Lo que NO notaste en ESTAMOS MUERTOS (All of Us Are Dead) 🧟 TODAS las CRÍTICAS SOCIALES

¡Hola Gamis! Soy Liriondi.
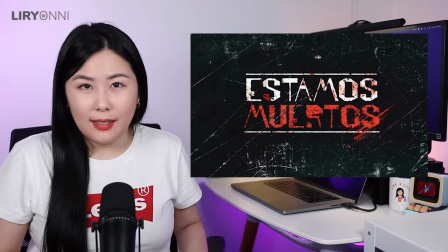[0:05]
En el video de hoy vamos a hablar de Estamos Muertos, la serie coreana de zombies que desde que se estrenó inmediatamente se convirtió en la serie de Netflix más vista a nivel global. Les quiero compartir muchos datos interesantes, mencionar muchas de las críticas sociales que hace la serie y resolver quizás algunas de las dudas que te surgieron para que puedas entender mejor esta serie y disfrutarla aún más.
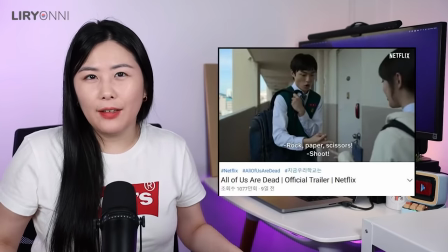[0:25]
Ya antes de su estreno, el trailer había obtenido millones de visualizaciones, así que se notaba que era una serie muy esperada y la verdad no defraudó porque ya lleva más de una semana siendo
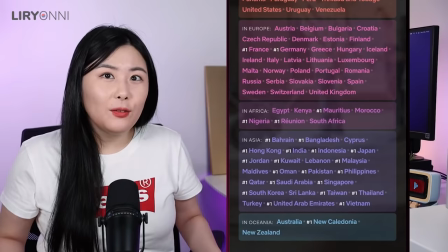[0:34]
la serie más vista en Netflix a nivel global y actualmente está en el puesto número uno en 56 países y dentro del top 10, 90 países en total. Además, al no ser una serie de corta duración porque son 12 capítulos de casi una hora en promedio,
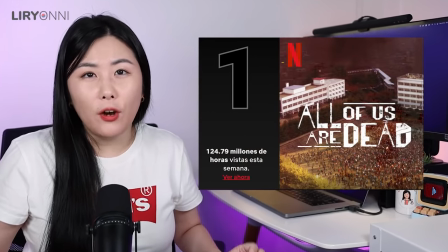[0:48]
en tan solo 3 días consiguió 124,79 millones de horas de reproducción y ya se dice que es uno de los mejores estrenos de todos los tiempos. Tengo muchísimo para compartirles, pero antes de comenzar, no te olvides de suscribirte en el canal si te interesa todo lo que sucede en el entretenimiento coreano y de seguirme en mis otras redes sociales para más actualizaciones. Ahora sí, si están preparados, comenzamos. Chicos, estén en la calle campana, campanita por favor, no se olviden.
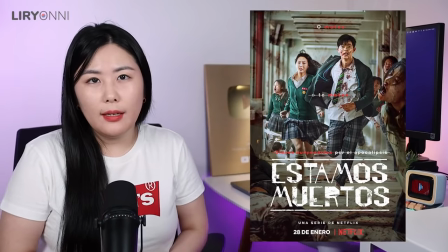[1:14]
Veamos primero cómo nació la serie y los detalles de la producción.
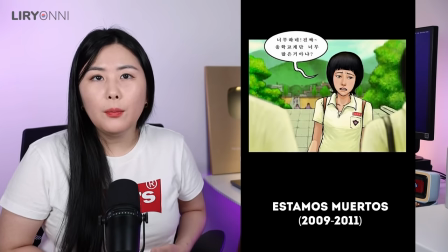[1:18]
Está basado en un webtoon de 130 capítulos que tiene el mismo nombre que fue publicado todos los miércoles entre los años 2009 y 2011.
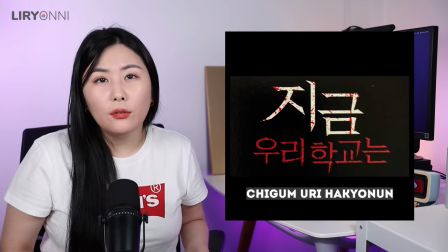[1:26]
El autor original de la historia se llama Chudongun y el título original en coreano es 지금 우리 학교는,
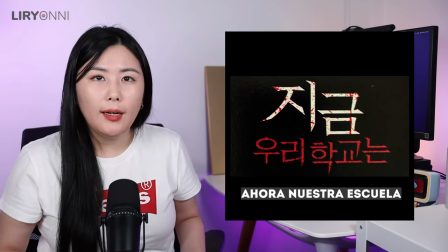[1:34]
que traducido sería ahora nuestra escuela y queda la frase en suspenso e incompleta.
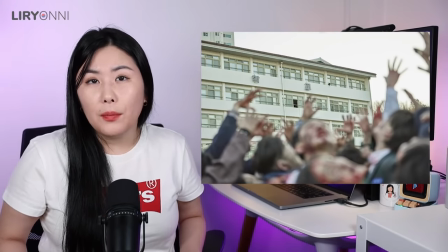[1:39]
El webtoon y la serie trata sobre un virus que convierte a los infectados en zombies y que se propaga
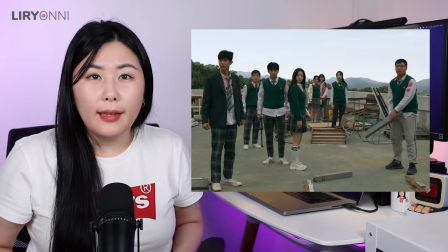[1:44]
rápidamente dentro de la escuela y los estudiantes quedan encerrados e intentan escapar y sobrevivir. El creador reveló que tomó inspiración de las películas de zombies El amanecer de los muertos y 28 días
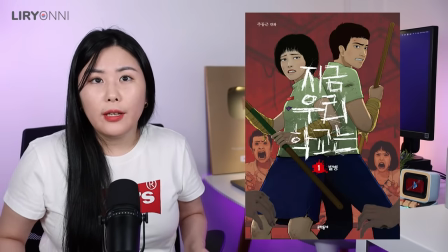[1:56]
después y creó el webtoon con la idea de hacer una historia de zombies que sea más adecuada a la realidad coreana.
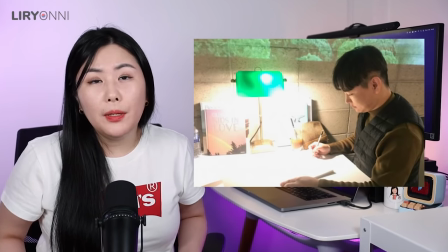[2:02]
También había dicho que lo creó en formato webtoon pero que deseaba que algún día se haga en película. Quizás muchos pensarán que lo quisieron adaptar recién ahora luego del éxito de tren a Busan
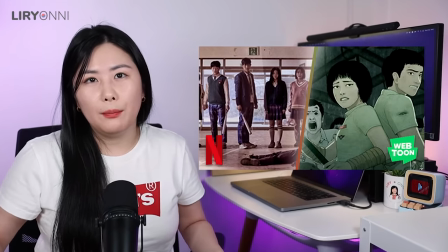[2:13]
en el 2016 pero ya estaban hablando en pasarlo a la pantalla hace 7 años atrás,
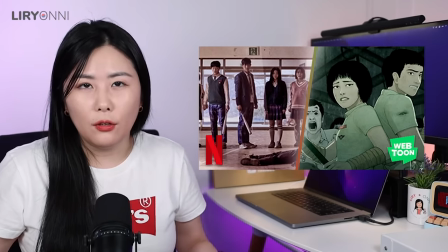[2:19]
antes de todo el boom.
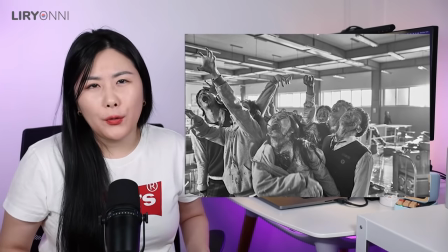[2:20]
El autor le pidió al director de la serie que por favor sea lo más cruel y violenta posible porque así cree que deben ser las series de zombies,
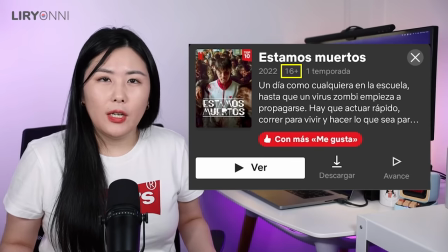[2:28]
así que tengan en cuenta esto porque no es para cualquier persona. La clasificación es para mayores de 16 años y en Corea del Sur incluso es para mayores de 18.
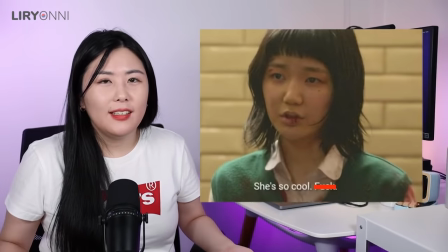[2:36]
Algo que quizás no se dieron cuenta es que dicen muchísimas malas palabras en coreano,
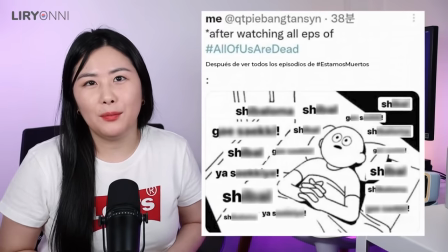[2:41]
están cada 2 por 3, eso en la televisión coreana es imposible que pase porque quizás lo pueden ver niños,
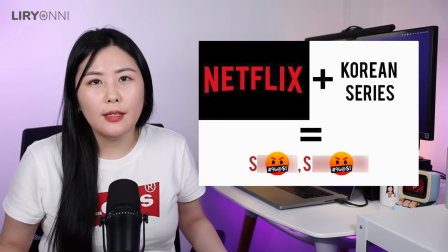[2:46]
pero acá como es Netflix y está avisado que es para mayores, se dieron la libertad de decir un montón de groserías. Al director le atrajo que se trate de zombies en una escuela y que los protagonistas no sean adultos sino adolescentes y que las decisiones
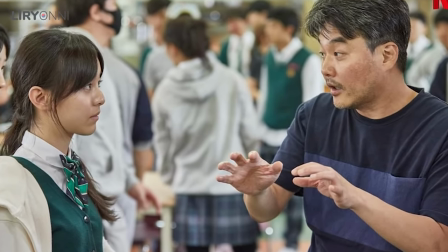[2:57]
que puedan llegar a tomar los chicos que no tienen mucha madurez ni mucha experiencia en la sociedad sean más directas e impulsivas,
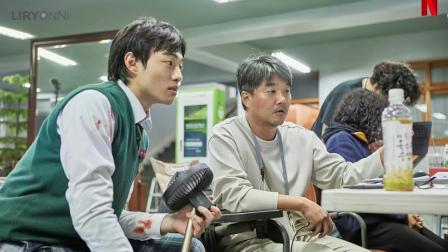[3:03]
quizás mejores o peores que los adultos.
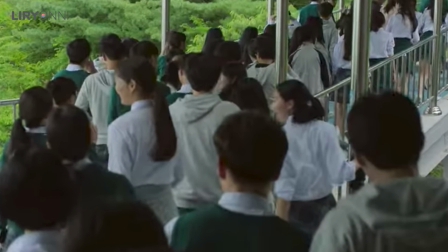[3:05]
Las escenas donde van corriendo para no llegar tarde a la escuela o cuando van en manada al comedor fueron representaciones hechas adrede para comparar a los estudiantes con los zombies.
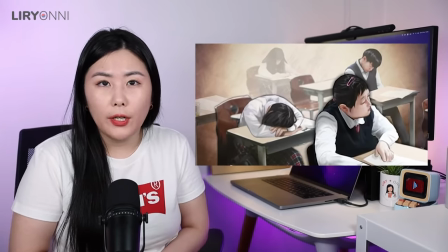[3:14]
Puede ser tomado como una crítica de lo exigente que es el sistema educativo coreano que transforma a los alumnos en muertos vivientes como los zombies.
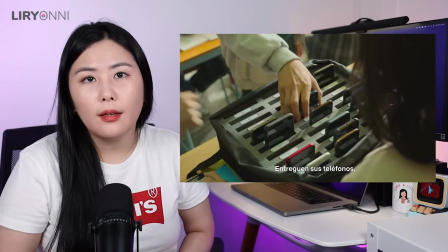[3:22]
También se aprovechó la regla de las escuelas coreanas de que les quitan el celular a los estudiantes para separar la conexión con el mundo exterior y además como justamente son estudiantes,
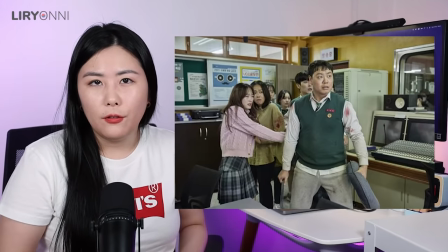[3:31]
a diferencia de otras producciones en donde usan armas y pistolas,
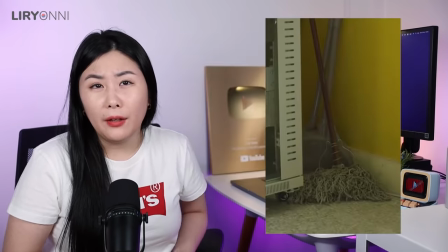[3:35]
acá es más desesperante porque no les queda otra que usar el trapeador, mesas, sillas, puertas y flechas para defenderse.
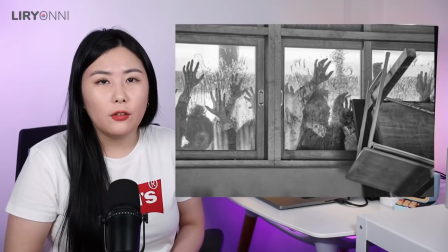[3:42]
Después los chicos empiezan a entender cómo funcionan los zombies y aprovechan esas debilidades. Como todo sucedía en la escuela para que no sea aburrido, es todo bueno que hayan utilizado varias salas como la enfermería,
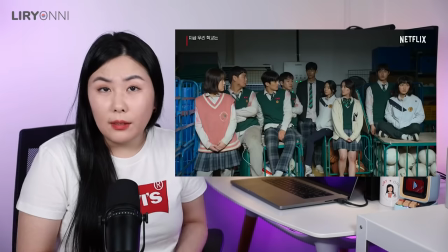[3:52]
el comedor, la sala de transmisiones, de música, el gimnasio y la terraza para darle dinamismo.
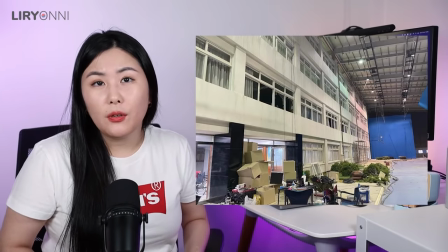[3:59]
Literal tuvieron que construir un edificio de 4 pisos de alto y de casi 100 metros de largo para
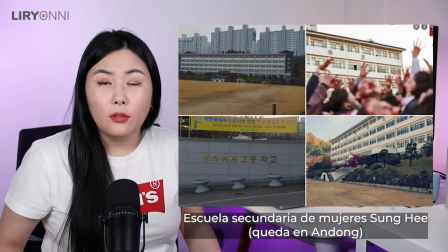[4:04]
usarlo como set y filmaron dos días en el instituto femenino Songyi que queda en Andong.